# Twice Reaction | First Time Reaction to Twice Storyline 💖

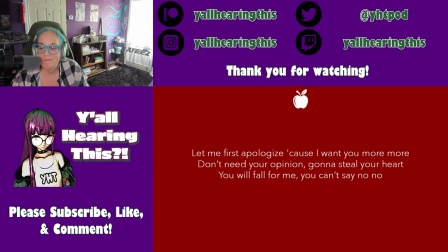(24:27)
As a matter of fact, however, they are not the only ones that will want more because now that the illusion is broken, the girls are out to get you like a stray cat. now they are bold they are confident and they are free to be wherever they want to be and even if
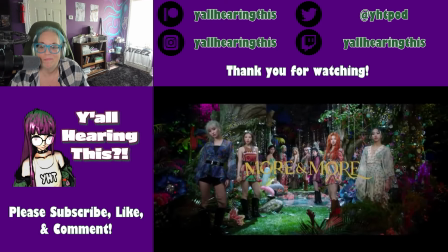(24:42)
this is a big change soon enough everybody will want more and more as well so that's it from me today i hope you guys
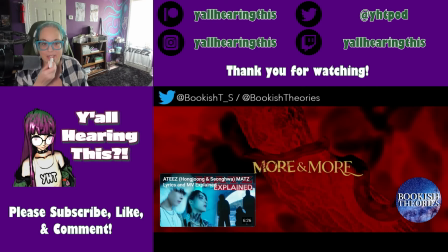(24:51)
enjoyed this video and if you did i like the thought that goes into like these envies as always thank you so much for watching guys i'll see you next time bye
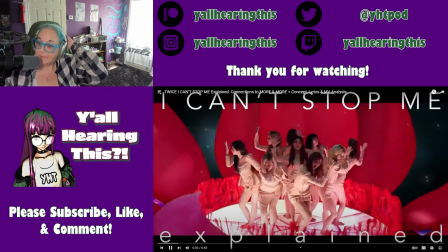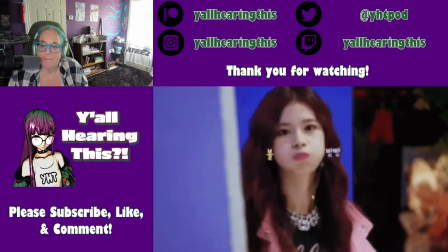(25:09)
hello and welcome back to bookish theories in today's video i would like to talk about twice as i can stop me focusing on a little breakdown and
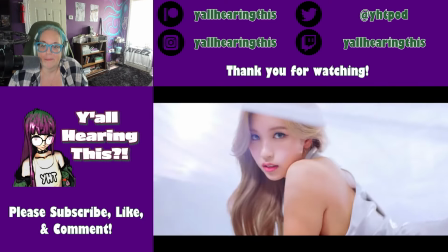(25:18)
analysis of both the lyrics and the music video i can stop me is a song that deals with the themes of growth insecurity and inner conflict
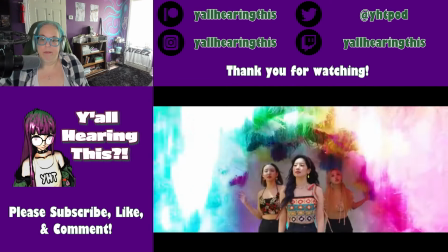(25:27)
that continues twice's ongoing journey towards maturity now i was gonna
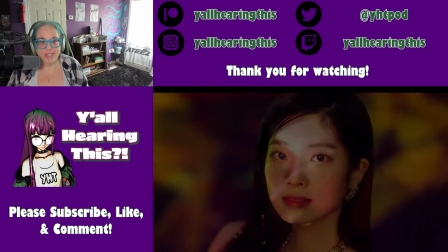(25:32)
say it's not really like a storyline necessarily but common themes anyway which
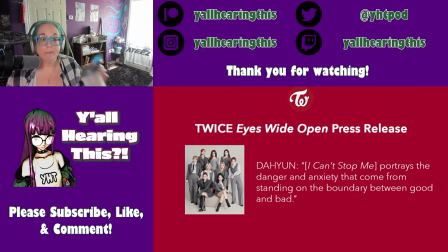(25:37)
is very cool and right off the bat this is very interesting
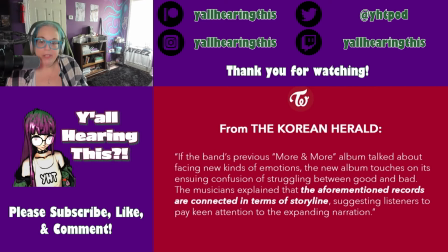(25:42)
because as the girls themselves have stated the song could be seen as a sequel of sorts to the
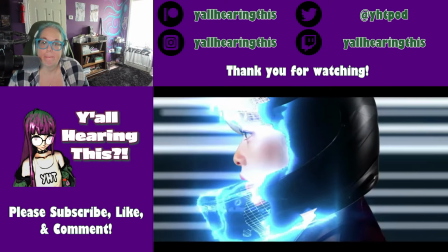(25:48)
events that we saw back in more and more you see even if right now twice don't have a full-on storyline that they're following in their videos their
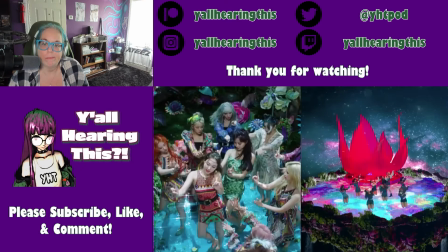(25:55)
latest releases are still connected by a recurring set of themes that heavily reflect their personal growth both as women and as artists.
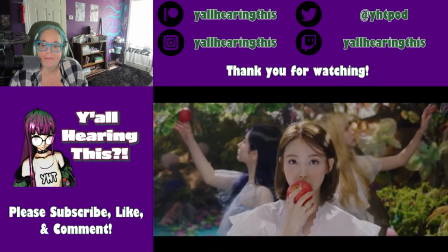(26:04)
Back in More and More, for instance, the girls played the role of Nine Eves who beat the apple and decided to leave the Garden of Eden in order to embrace the real world.
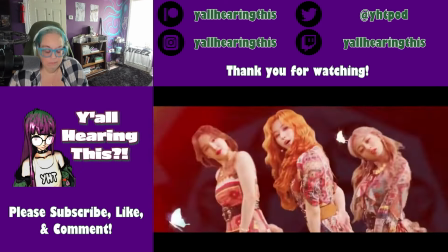(26:13)
That song was basically about them welcoming temptation and literally wanting more as they walked into a new stage of their life.
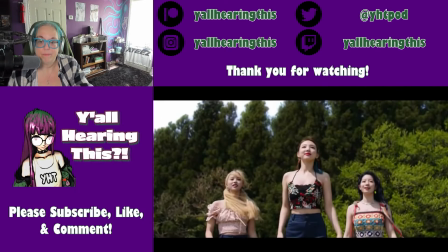(26:20)
But even if back then the focus was on the excitement that comes with this transformation,
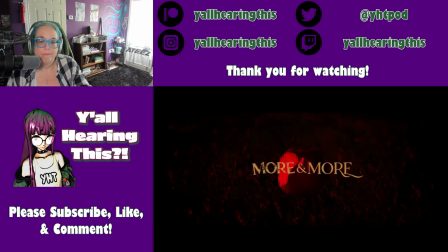(26:25)
the final shot of the video also implied that this change might come with consequences as well.
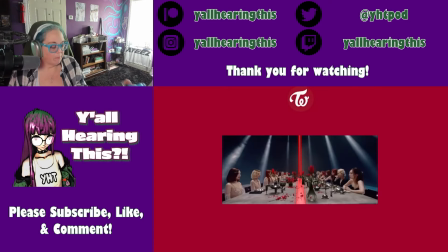(26:31)
Now with I Can Stop Me, TWICE continued to explore this concept by proving that this concern was actually justified,
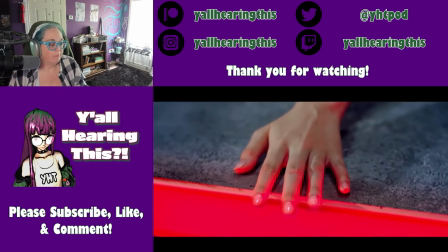(26:37)
because this time around the focus is not on the excitement that comes with their new freedom,
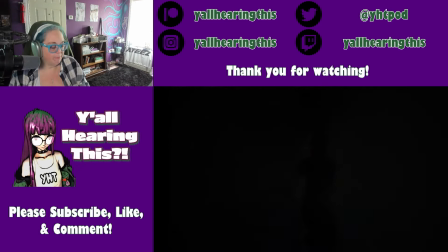(26:43)
but rather on the anxiety that is triggered by the fear of losing control. As we'll see in a second, both of these songs deal with the theme of duality.
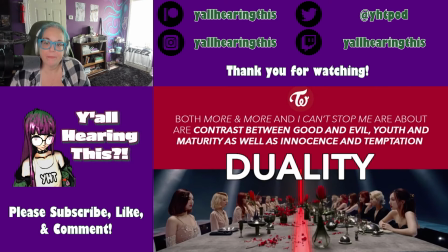(26:51)
They are about the contrast between good and evil, youth and maturity, as well as innocence and temptation.
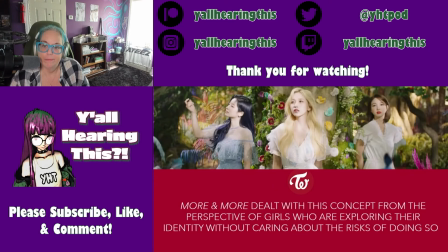(26:58)
But if more and more dealt with this concept from the perspective of girls who are exploring their identity without caring about the risk of doing so,
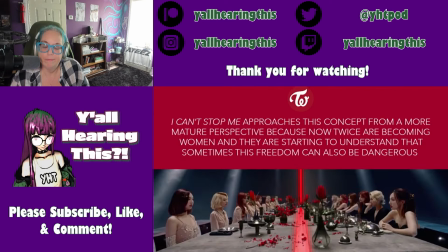(27:06)
I Can't Stop Me approaches this concept from a more mature perspective, because now Twi's are becoming women and they are starting to understand that sometimes this freedom can also be dangerous.
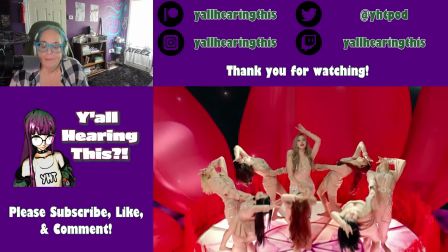(27:17)
Now in the video the idea of them entering a new and more mature stage of their life is actually conveyed since the very
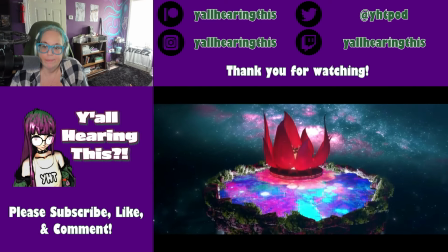(27:24)
beginning because the first thing that we see is the girls coming out of a giant flower floating in the middle of the universe.
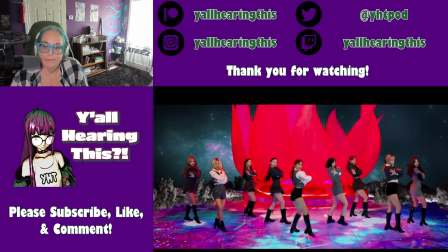(27:32)
Now if we consider the cosmos as a metaphor for the unknown,
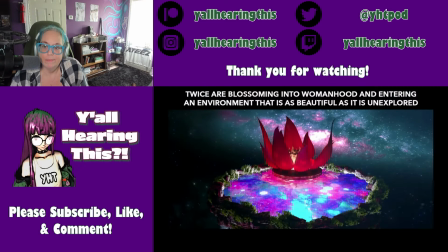(27:35)
these visuals convey the idea that TWICE are blossoming into womanhood and entering an environment that is as beautiful as it is unexplored.
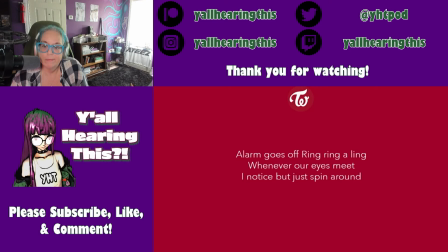(27:44)
So the song fittingly begins with an alarm going off because now that they've come out of their shell the girls understand that they have to be careful.
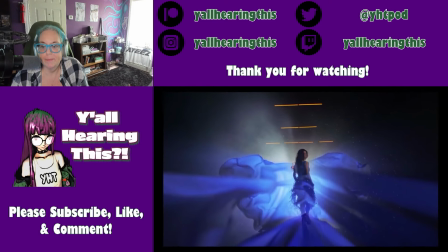(27:52)
Now in the lyrics this sense of danger is mostly conveyed through a story about love because in the lyrics we
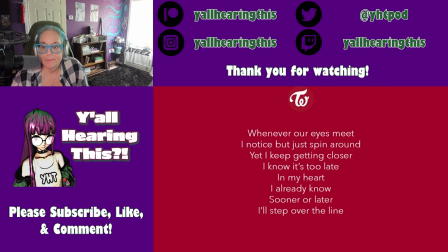(27:58)
get the idea that their recklessness actually comes from them being ready to risk it off for a person that they just met.
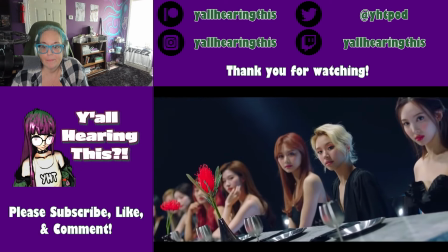(28:05)
But if we take a look at the video another way to interpret the lyrics might also be that this new person is none other than themselves.
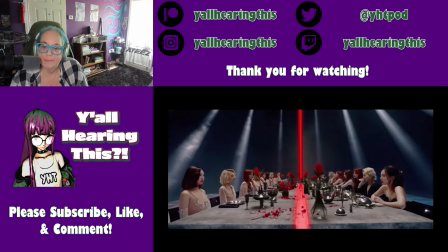(28:12)
Much like what we see in the video the twice they came out of the flower sit at a table with a red line that divides them from a darker version of themselves.
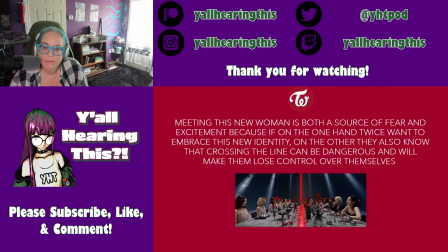(28:21)
So the point here is that meeting this new woman is both a source of fear and excitement because if on the one hand TWICE want to embrace this new identity, on the other they also know that crossing the line can be dangerous and will make them lose control over themselves.